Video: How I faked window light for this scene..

When you don't have a big budget to hang lights from big stands or cranes you have to start
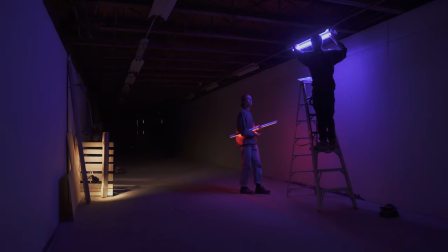to get creative with your lighting setups and do stuff that is workable within your budget.
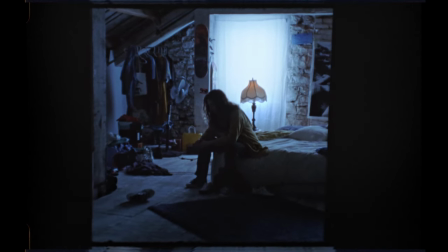This is a scene from an experimental short film I DP'd and I knew right from the location scout we
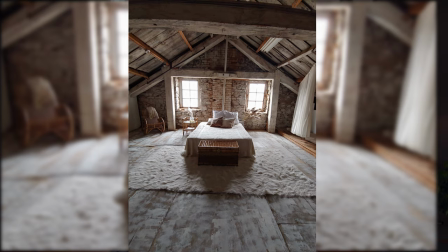weren't able to light from the outside of these windows because our location was on the second story. Now before I explain this method I have to give credit to the person that I got the idea from on Instagram Olon Kalady,
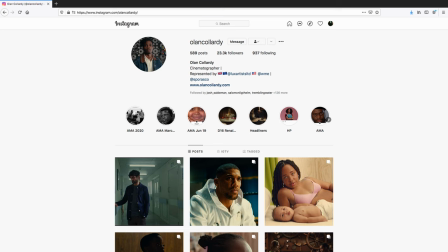I hope I'm not butchering his name, but I probably am.
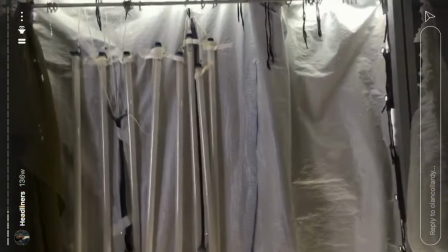I saw he posted this method on his story and I messaged him asking him some questions about it and right away he hit me back and he gave me some answers.
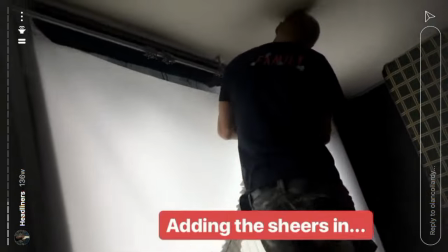So that's where I got the idea for this so I can no way take credit for this being an original idea. Okay, so let me explain. A lot of the time what cinematographers will do is they'll place big lights from
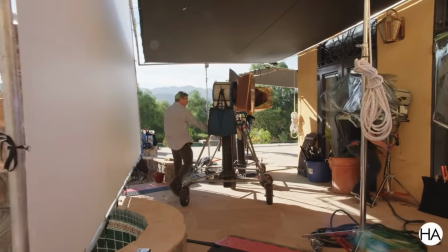outside of the windows to create consistency on the inside of their locations. I wanted to create consistency in our location but I couldn't obviously get stands outside and big lights up there because like I said it was two stories high.
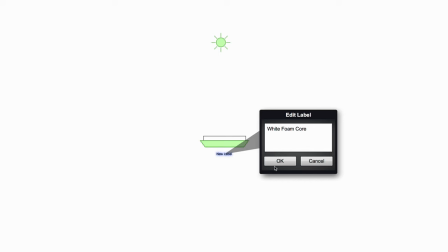So the first step was to block the windows using some white foam core. Now the white side was facing the inside of the windows which would help bounce the light a little bit more. The second step is we took three estera tubes and placed them vertically on the inside of the windows which would help us give a nice even spread. And the third step being placing diffusion to cover the whole windows which helps spread the light even more.
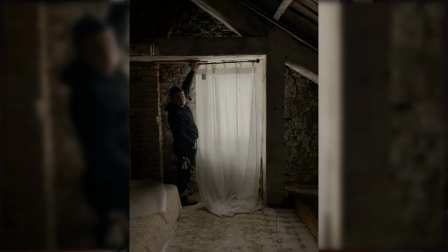Now the fourth step was getting the production designer Lily involved and getting her to put some shears on the window which would help spread the light even more and better sold this effect. So using this method actually gives you a ton of flexibility because we're using Asterotubes in this case you can pretty much use any color And
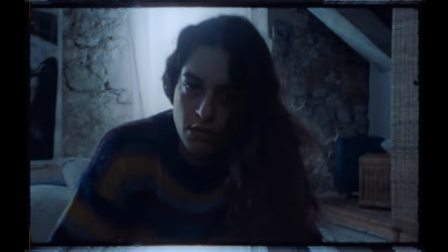if you're shooting like a music video or something you can really get creative with this method So this also gave the actress and the director a ton of flexibility Because we didn't have any stands or lighting inside the
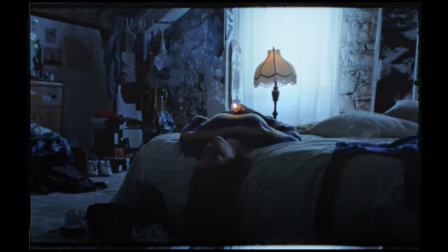room They were all inside the windows and from there they were pretty much free to move
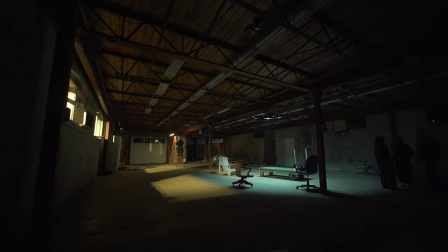around wherever in the room And I always like it better to light a room rather than lighting an individual shot Because it just helps with time on set and you know you never really have a lot of time on set everything is scheduled to a tee so being quick and being flexible this lighting setup really gets the job done so if you enjoyed this video and found it useful hit the subscribe button and there will definitely be some more tips and tricks along the way thanks for watching